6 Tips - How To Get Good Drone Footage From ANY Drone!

G'day friends, have you ever watched a Hollywood movie and thought, how do they get those jaw-dropping, amazing, cool drone shots? Well, today I'm going to let you in on 6 powerful tricks that will instantly transform your drone footage, making it more dynamic, more cinematic, and just downright amazing.
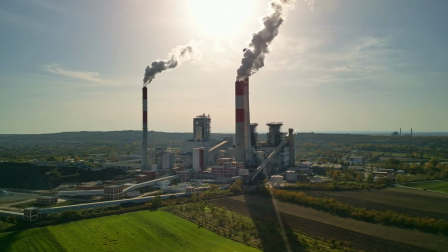(0:16)
These are the same techniques used in films, travel vlogs, and even high-end commercials, and if you're not using them, you're missing out on some serious filmmaking magic, so let's go.
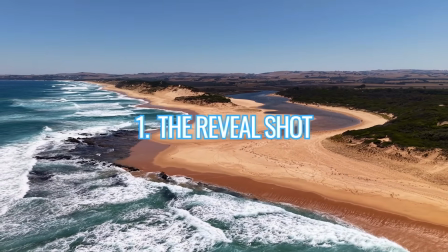(0:25)
So let's kick things off with the reveal shot. This is all about suspense and discovery. Imagine you're watching a movie and the camera starts behind a wall or a rock and then suddenly, boom, it unveils this stunning landscape.
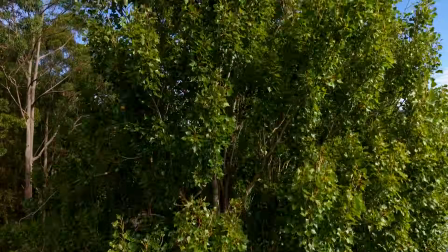(0:37)
That's the power of a great reveal. Here I use trees in the foreground, but you can use anything, a building, a mountain, or even a person.
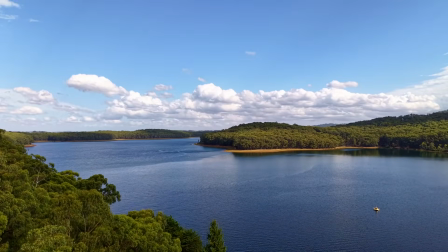(0:44)
All you have to do is start with a close or obstructed view, then smoothly rise up or move sideways to unveil the full scene.
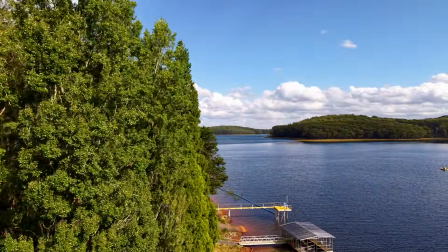(0:51)
This shot always draws your audience in, making them feel more like they're part of the journey. I use it all the time, especially before cutting to a wide shot for that extra impact.
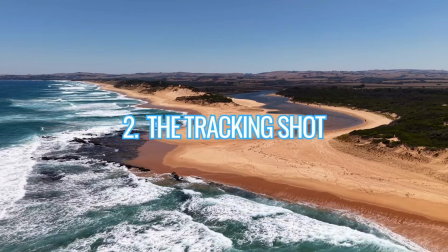(1:00)
Alright, next up, the tracking shot.
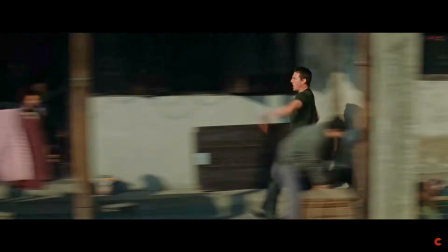(1:02)
Picture this, you're watching an action movie and the camera follows the hero sprinting through a crowded street, the world rushing past them.
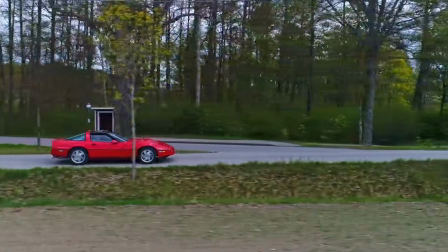(1:09)
That's the kind of energy that this shot brings. It's a very simple shot, but it's very powerful, so just keep your subject in frame while smoothly following their movements.
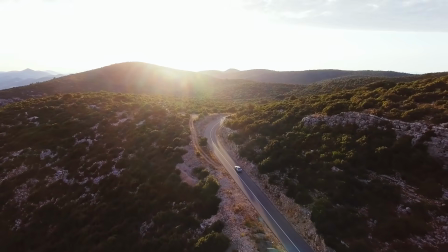(1:16)
A person walking, a car cruising down a winding road, or even a dog running through a field looks amazing with this technique. And if your drone has active track, it can do all the work for you, but if not, manual controls will work as well.
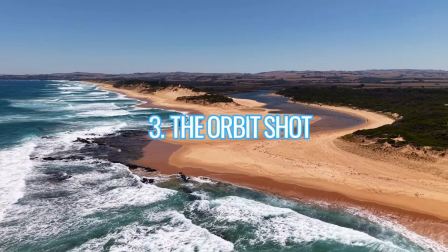(1:28)
Just keep it as steady as you can. Now let's talk about the orbit shot. This is awesome for adding cinematic motion.
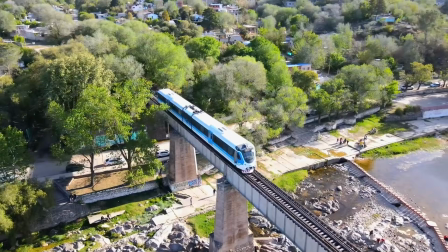(1:34)
You simply rotate around your subject while keeping them centered, like I've done here on this shot.
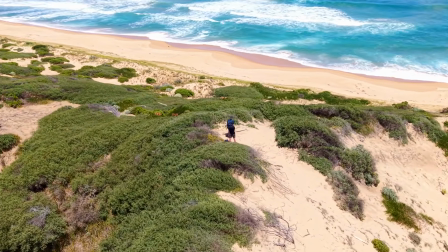(1:39)
My son and I were recently filming another video on this sand dune, and the dance I'm doing is the same dance that Bruce Willis does at the end of The Last Boy Scout.
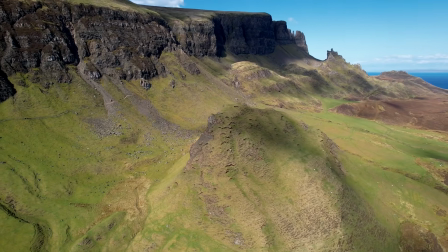(1:46)
Comment below if you know what the hell I'm talking about. To get this shot, you can use your drone's intelligent flight modes like quick shots, or you can go full manual for precision control.
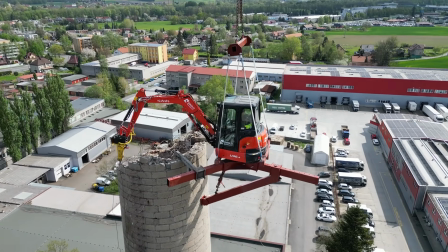(1:55)
It's perfect for filming landmarks or vehicles, or even yourself in epic surroundings. Now I have some exciting news for you. In the coming weeks I'll be reviewing your photos on my channel.
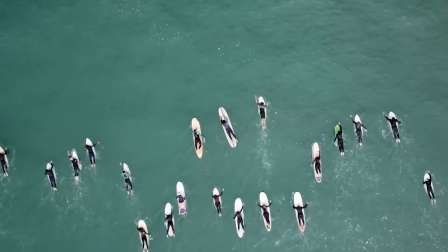(2:04)
Whether it's an epic drone shot or a quick snap from your phone, send me your best shot and I'll break it down with tips and insights. And hopefully it'll help you level up your photography skills. And if you want to be featured, it's super easy. Just join my email list, send in your photo, and don't forget to include your channel name for the shout out. The link's in the description, and I can't wait to see what amazing shots you bring. Next up is the top-down shot, also known as the bird's eye view. And there's something about this perspective that just hits different.
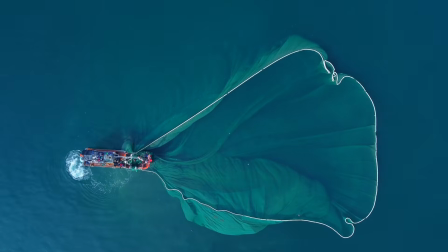(2:33)
Maybe it's because we don't normally see the world like this. I personally love using it to capture symmetry, like roads cutting through forests or waves crashing on a beach.
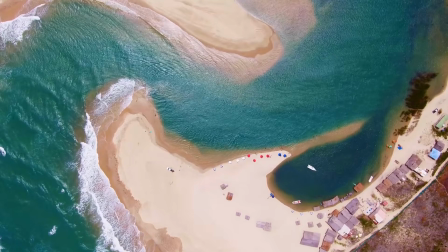(2:41)
It turns everyday scenes into beautiful patterns. And this type of shot always impresses and gives your footage that extra artistic edge. And if you're just starting out in your drone journey, I do have a free ebook which gives you heaps of tips and tricks and things you should know before you purchase a drone or fly a drone.
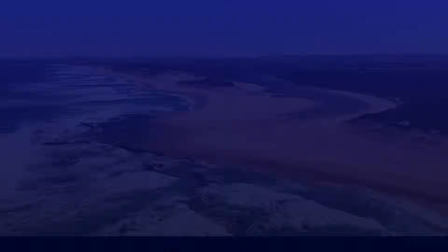(2:55)
I'll leave a link in the description for you there as well. Now this next shot is pure cinema. It's called the pull away shot. So picture a movie ending, the main character standing on a cliff looking out as the camera slowly pulls back, revealing the vast landscape around them.
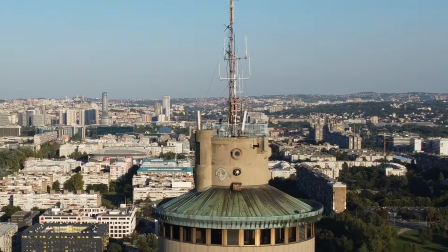(3:09)
That's the power of this shot. So start close to your subject, whether it's a person, a cabin or a car, then smoothly pull back to show the full scene. It's a really good way to transition between shots, add drama or end a video on a high note. If you want an unforgettable ending shot to your film, this is the shot you should use. This one is one of my personal favorites. It's called the lowdown shot. Just because your drone can fly high doesn't mean it always has to.
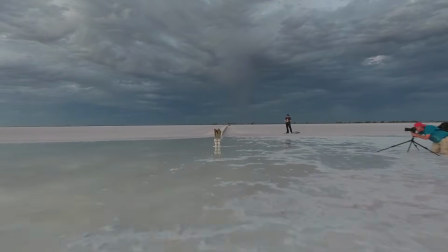(3:31)
Flying close to the ground or while you're tracking a subject makes everything feel faster, more dynamic and more immersive. It's perfect for action shots as well, whether you're following a skateboarder, a cyclist or even a running dog. Try it and I guarantee you'll start using it all the time. Now here's where things get fun. You don't have to use these shots on their own.
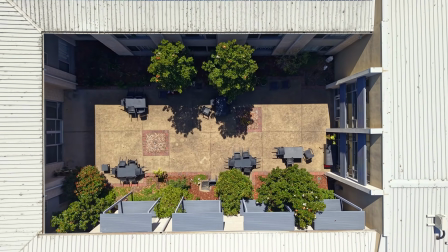(3:48)
Try mixing them up, like this one where I start with a top-down shot, then pull back to reveal the full scene.
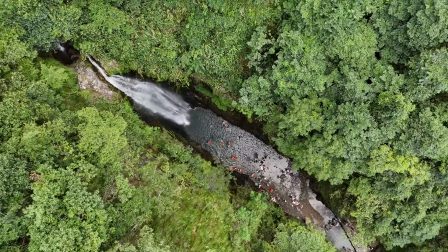(3:54)
Once you get comfortable with these, your creativity will go through the roof. I use these techniques all the time, even for things like real estate videos. They're simple but make a massive difference in the quality of your footage.